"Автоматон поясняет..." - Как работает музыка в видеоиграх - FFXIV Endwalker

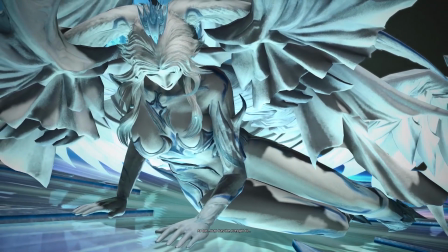473s
Answers появляется в сюжете еще раз, уже после сюжетного босс-файта с Хайдалин. И на этот раз в треке отсутствует вокальная партия.
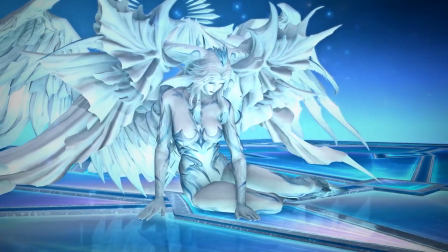482s
И именно эта деталь служит триггером к осознанию. Теперь мы сами следуем своему пути.
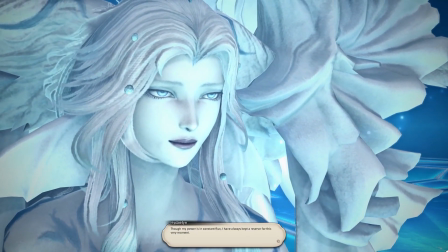487s
Больше никто не защитит нас и не предсостережет от опасности. Ведь Хайдалин больше нет.
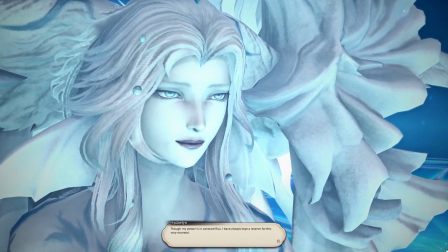493s
Петь уже некому.
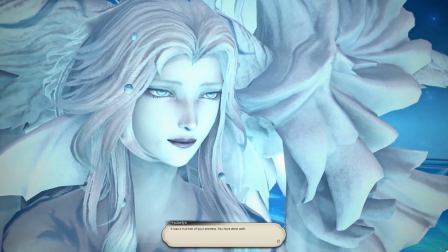496s
Как будто мы только что лицезрели потерю одного из родителей главного героя, а Хайдалин теперь как дядюшка Бен из Человека-паука.
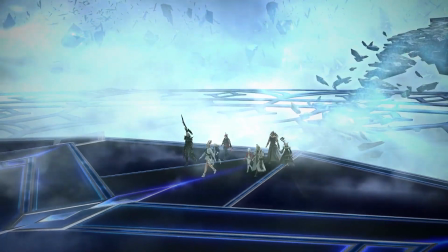503s
Так вот, возвращаясь к теме интерактивной музыки. Заметьте, как определенные ситуации и детали сюжета взаимодействуют друг с другом.
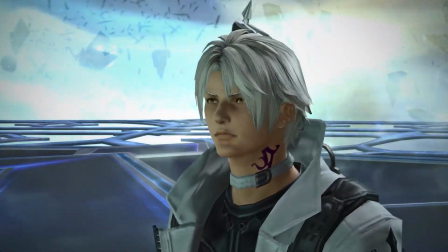511s
Само наличие персонажа в сцене и его положение на локации, отношение с главным героем, место действия, даже его внешний облик и смерть персонажа.
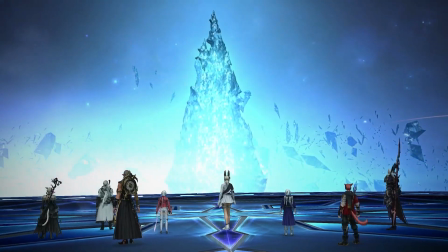519s
Все эти детали крайне важны для восприятия и ощущения погружения, а музыка служит своеобразным усилителем, ручкой гейна на пульте, если угодно. Все это мне напоминает метод написания саундтреков Остина в Уинтере, который также берет одну мелодию, затем превращает ее в нечто видоизмененное с развитием сюжета, И затем, уже ближе к концу развития сюжета, она превращается в нечто такое, что едва ли напоминает ее изначальную версию Так происходило в игре Journey, но также можно провести параллели и с игрой The Pathless Где определенные инструментальные партии включались и выключались, когда ты добирался до одного из боссов на локации Но и это еще не все Есть еще одна песня,
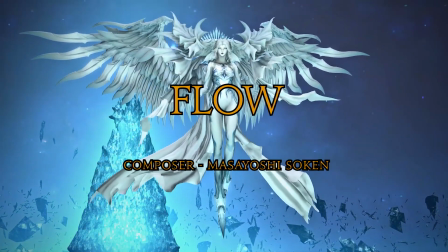567s
на которую я хочу обратить внимание Этот трек называется «Flow» И он играет особенную роль в нашей встрече с Хайделин Проследим за лирикой
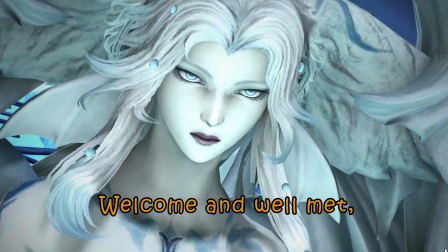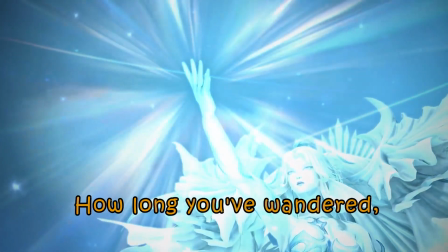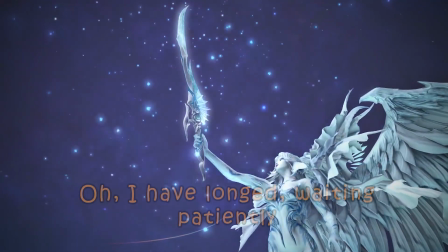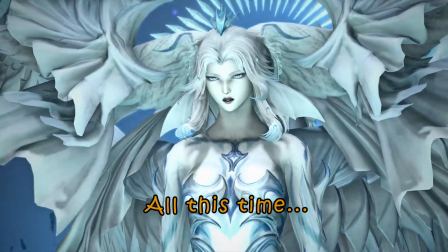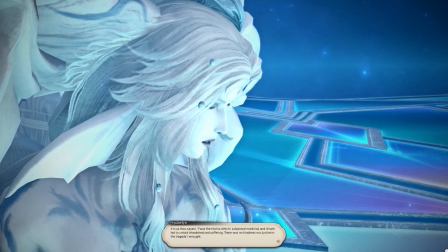598s
Здесь музыка играет подчеркивающую роль происходящего на экране. Это песня Хайдерин к нам, ее избранному.
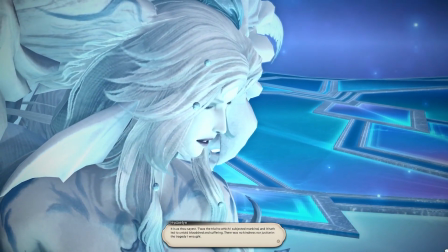605s
Все это время она помогала нам незримо, а теперь приветствует лично,
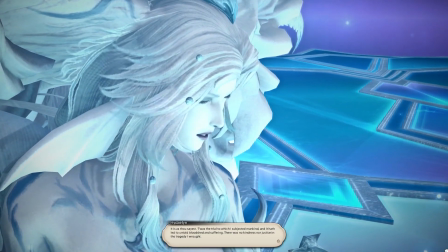609s
как мать, которая много лет не видела свое дитя, и теперь приветствует нас любящими объятиями.
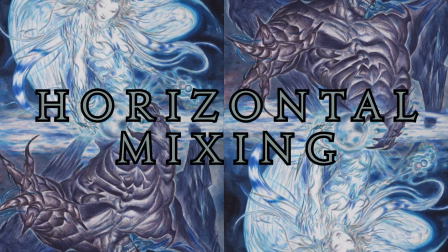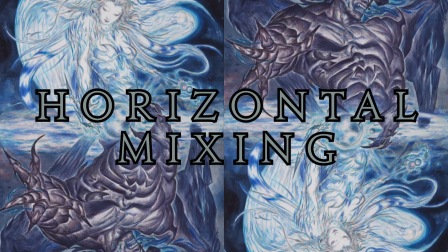620s
Вернемся к моменту прибытия в Шарлайон.
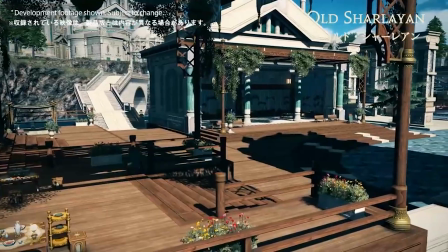622s
Я не буду говорить про основную тему этой локации, которая просто идеально описывается ненавистной мной русской вариацией слова «чилл».
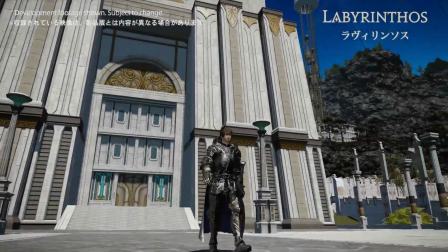630s
Я упомяну о теме локации Лабиринтус. Локация представляет собой подземное хранилище живых и неживых объектов исследований со всего мира.
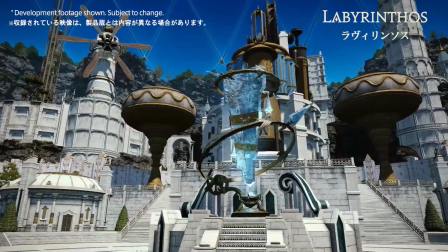638s
Своеобразную сферу Дайсона. Не в функциональном смысле, дорогие мои любители, начать свою тираду со слов «Вапфета!».
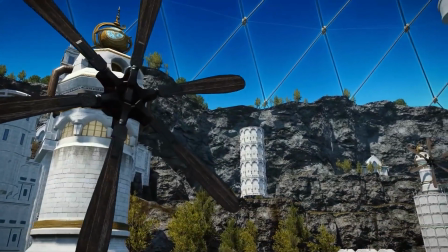645s
Под потолком висит искусственное солнце, климатические условия создаются здесь механическими устройствами, даже сама локация говорит о своей природе.
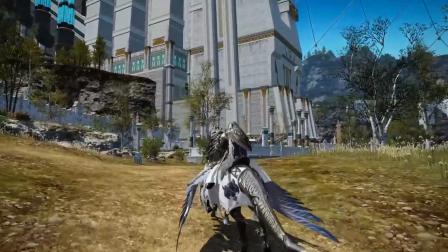652s
Это сочетание высоких технологий фэнтези-вселенной с дикой природой.
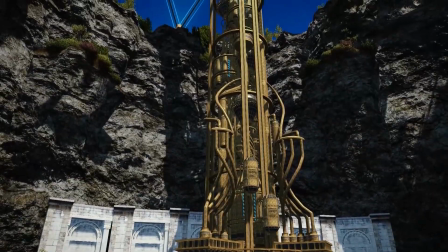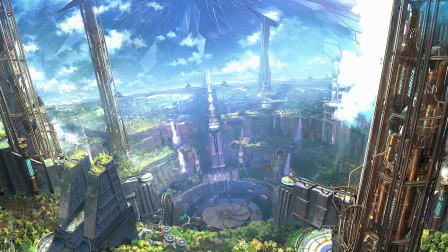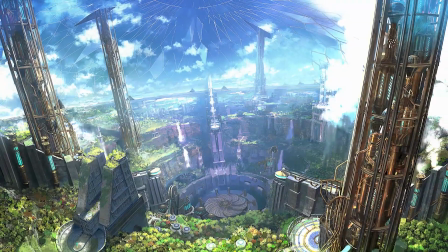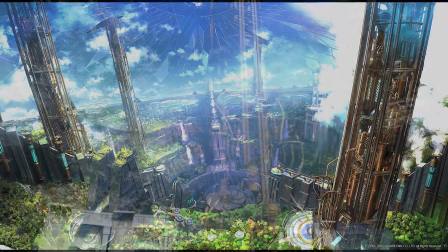673s
Так вот,
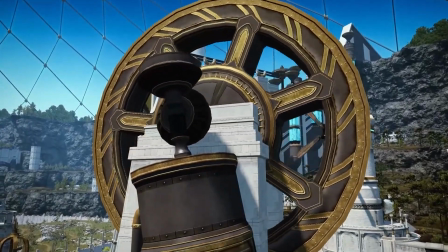674s
эта искусственность отображается в главной теме локации Два основных элемента этой темы — механические звуки Вполне возможно,
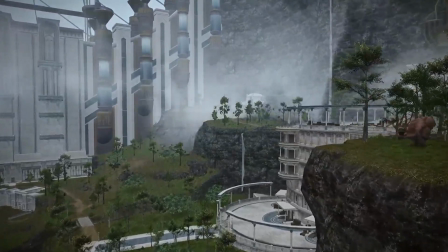682s
сэмплы работающих приборов или чего-то еще И естественные, природные Щебетание птиц, например,
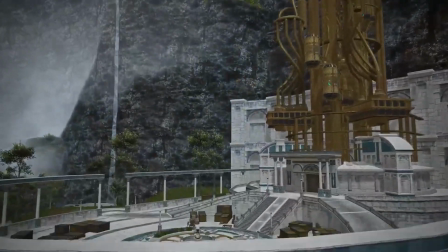688s
или звук из сверчков Даже небольшие партии проигрышей имитируют вот это естественно-неестественное
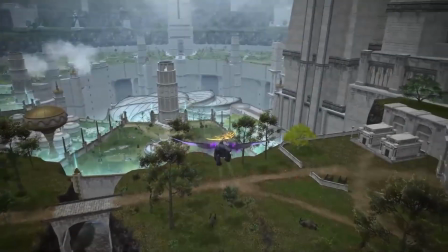694s
звучание Как будто машина пытается имитировать живое исполнение партии человеком
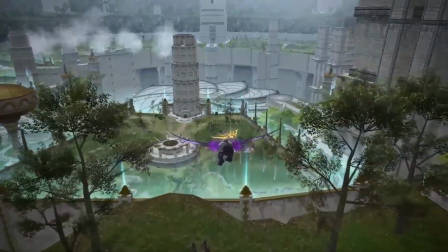699s
Парадоксально, но даже лажа от нее звучит вальшиво. Конечно, это сделано умышленно, но факт остается фактом.
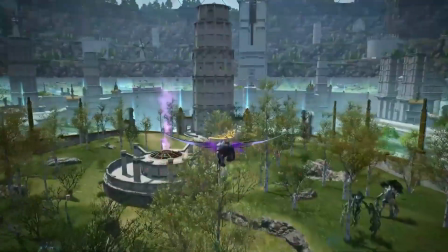706s
И ночная тема, в свою очередь, также имитирует жизнь в данной локации. Живых звуков уже не слышно, а само звучание трека напоминает небольшую музыкальную шкатулку.
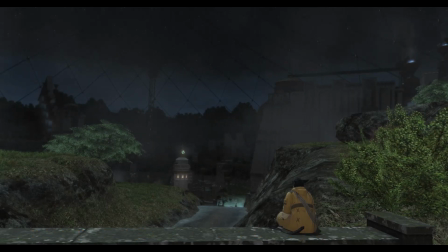716s
Природа спит, только машины работают в пассивном режиме. Искусственное солнце погашено.